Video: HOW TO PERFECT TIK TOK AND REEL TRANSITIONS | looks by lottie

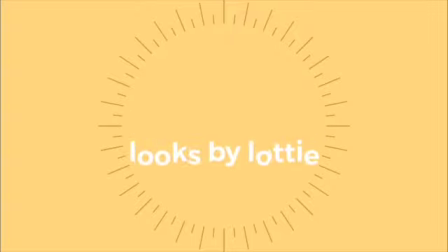(0:00)
Hey there besties, what's up? Welcome back to my channel. Today's video is going to be a little different.
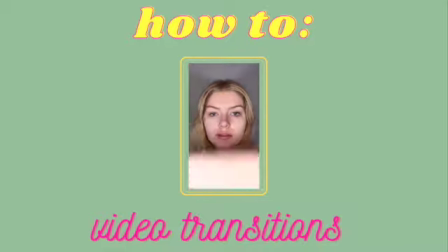(0:05)
I'll be showing you 6 popular transitions that I use in my videos and break them down step by step.
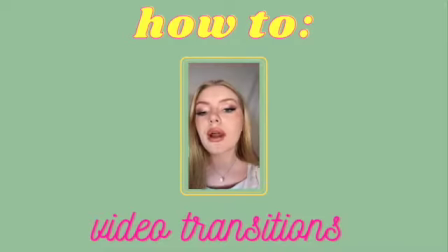(0:12)
Before going into it, there will be a few things you need. First, you need a TikTok or Instagram account.
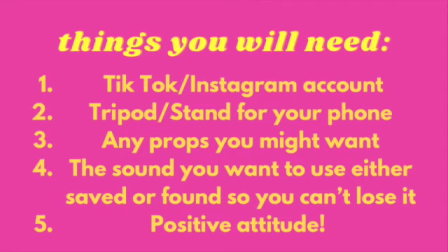(0:19)
I prefer to use TikTok, but the Reels function on Instagram works too. Second, I recommend using a tripod for some of these transitions that use your hands, arms, or body. You can also use a friend with a steady hand. Make sure you have any props ahead of time so you don't waste your time searching for them when you could be filming.
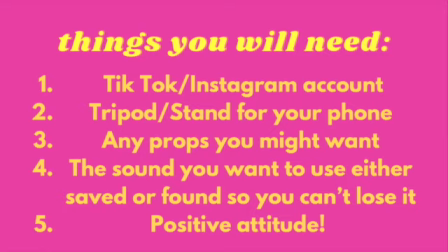(0:35)
Also, make sure the sound you want to use is saved or able to be found easily. There is nothing more frustrating than when you can't find the audio for the video. Lastly, you want a positive attitude. Know that it might take you a few tries to get the transition down.
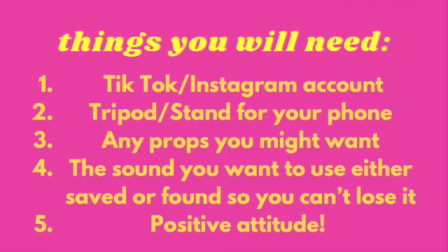(0:48)
Trust me, it can be tricky at first, but with a little bit of elbow grease and determination, you'll become a transition pro.
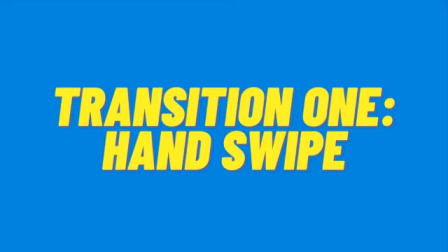(0:55)
The first transition I'm going to show you, and the simplest, is the hand swipe. Hey bestie, how you doing?
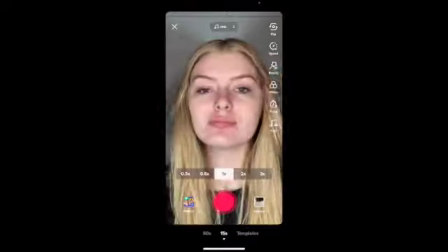(1:01)
Alright, so you'll see that I like to zoom in on my videos a lot. It gives me that close-up effect without distorting the image at all. So I click on the timer on the right hand side and I move the slider to where I want the transition to be.
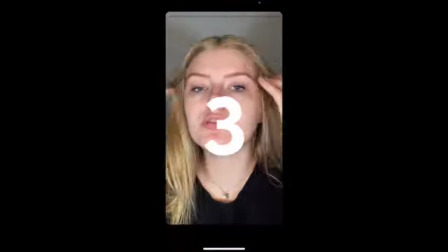(1:12)
The song I chose is Dream by Fleetwood Mac, which is a great song.
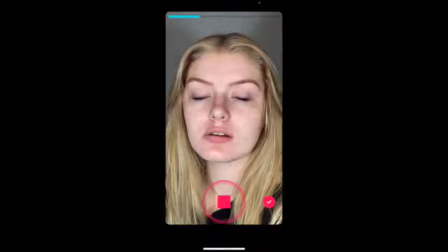(1:18)
So when I do a transition, I move my hand from the right side to the left.
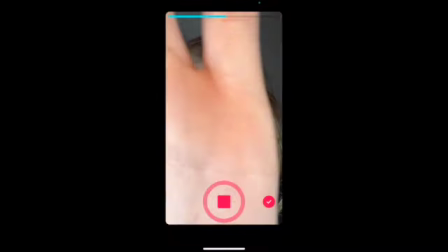(1:21)
When I did this take, I didn't move my hand all the way in front of the screen by the last recording frame, which you see here.
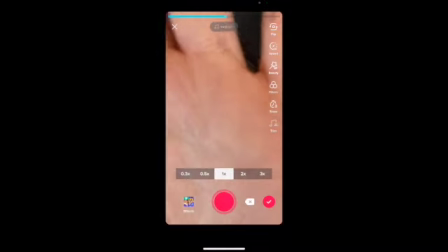(1:28)
This can cause the transition to look jumpy and not as smooth. I didn't show the full clip in itself because I thought I did it right, but in the next clip, I'll show you how to do it right.
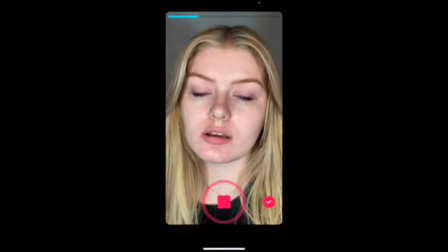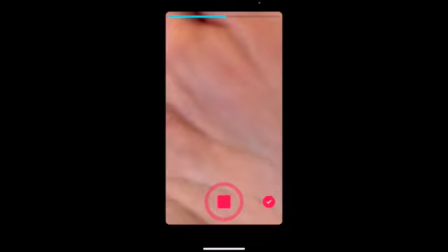(1:48)
Now in the final frame, you see that my entire hand is covering the camera. I also did not stop my hand when the recording stopped, but I still continued to move it.
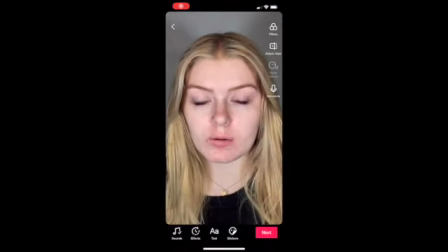(1:56)
This helps the transition look smooth and make you look like a pro. I know it seems like a lot of work, but believe me, trust the process, it will look so good later.
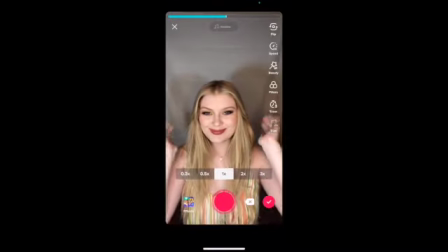(2:06)
Let me get all done up and I will be right back. Now that I'm back and looking gorge, I zoom back in again exactly to where I want to be.
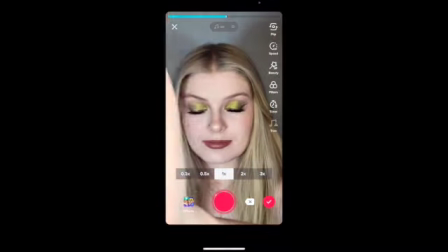(2:13)
Now remember, we want to keep our hand moving to keep the video consistent. Don't just hold your hand there once the music starts.
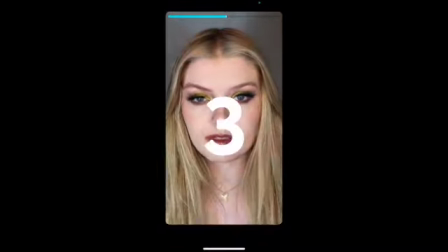(2:19)
I hold my hand in front of the camera and I actually start to move it a little bit before the music so it seems even smoother, like it's continuing from the last clip.
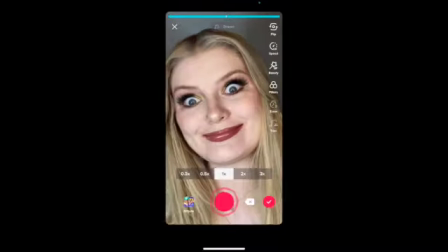(2:29)
Alright, finishing it up, being a goofball. Now let's see how smooth that transition was.
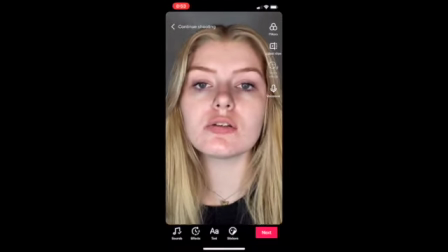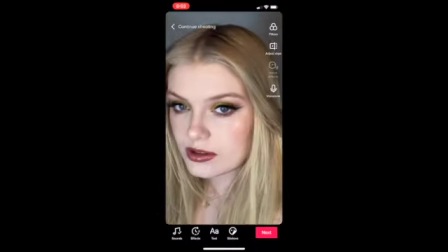(2:41)
Boom! That was basically perfection. I'm going to edit the ending off by clicking Adjust Clips on the right hand side of the screen.
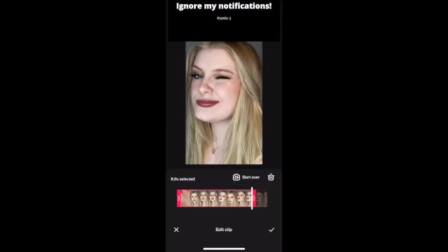(2:48)
If my hand was not moving and then moved a little bit later, I can also trim down the video and edit that frozen hand out so the transition can seem even smoother.
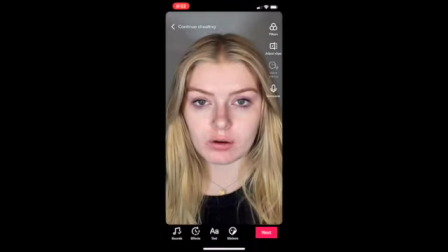(2:56)
And here is the final product.
Now here I go again, I see in crystal vision.
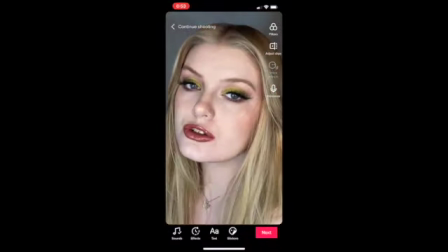(3:07) I keep my visions to myself.
Yeehaw!
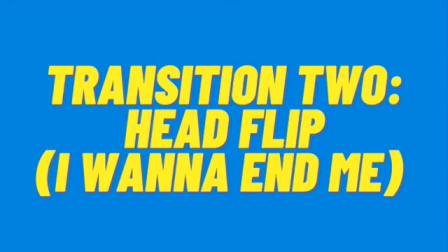(3:12)
The next transition we will go over is the head flip, aka the popular I wanna end me makeup trend.
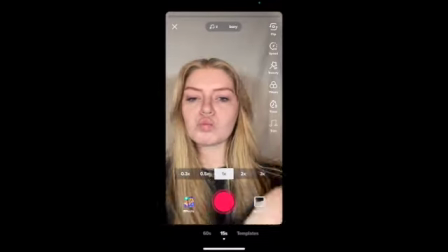(3:18)
Rather than using my tripod to hold the phone, I will hold the phone in my hands and not zoom in on myself.
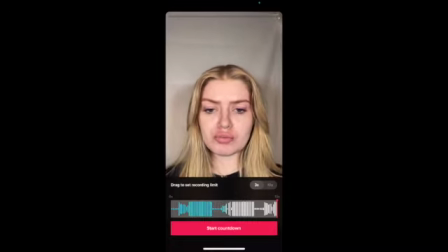(3:23)
Like before, I listen to the audio to figure out when to do the transition. I want to land my new look on the second bass drop, so that's where I drag it to.
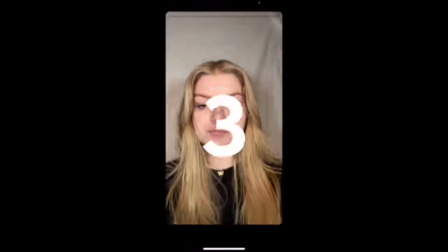(3:31)
I'm going to slow down this part of the video so you can see the process better.
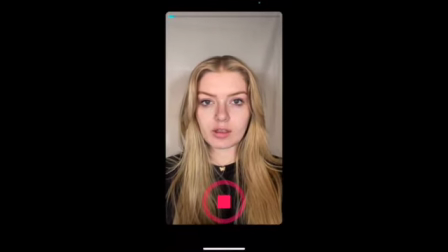(3:35)
For this transition, you stare into the camera lens and turn your phone upside down at the bass drop.
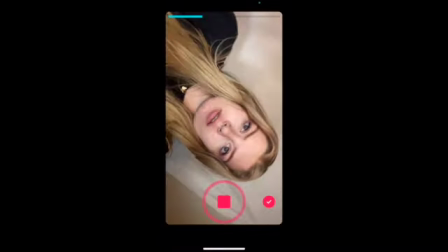(3:41)
By the time the bass is gone, your phone is upside down, your eyes still looking at the lens.
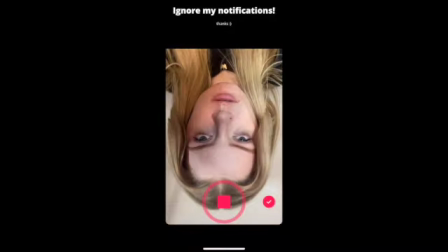(3:45)
When the little come on, that's when you bring the camera over your head.
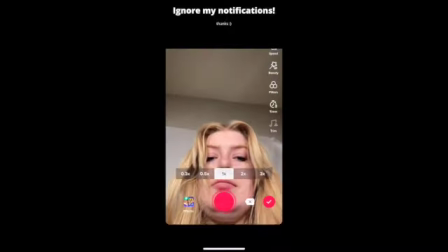(3:53)
So sorry that I reacted to my double chin here, it was bad. Let me go change and I'll be right back.
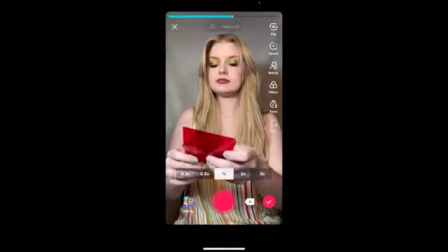(3:58)
For this video, I also wanted to add some dramatic lighting. I have some colored covers for some of my lights that help spice up the vibe.
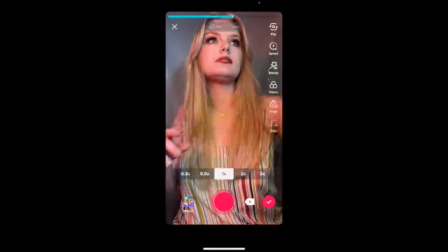(4:05)
You can get them and the lights on Amazon. I'll leave a link below.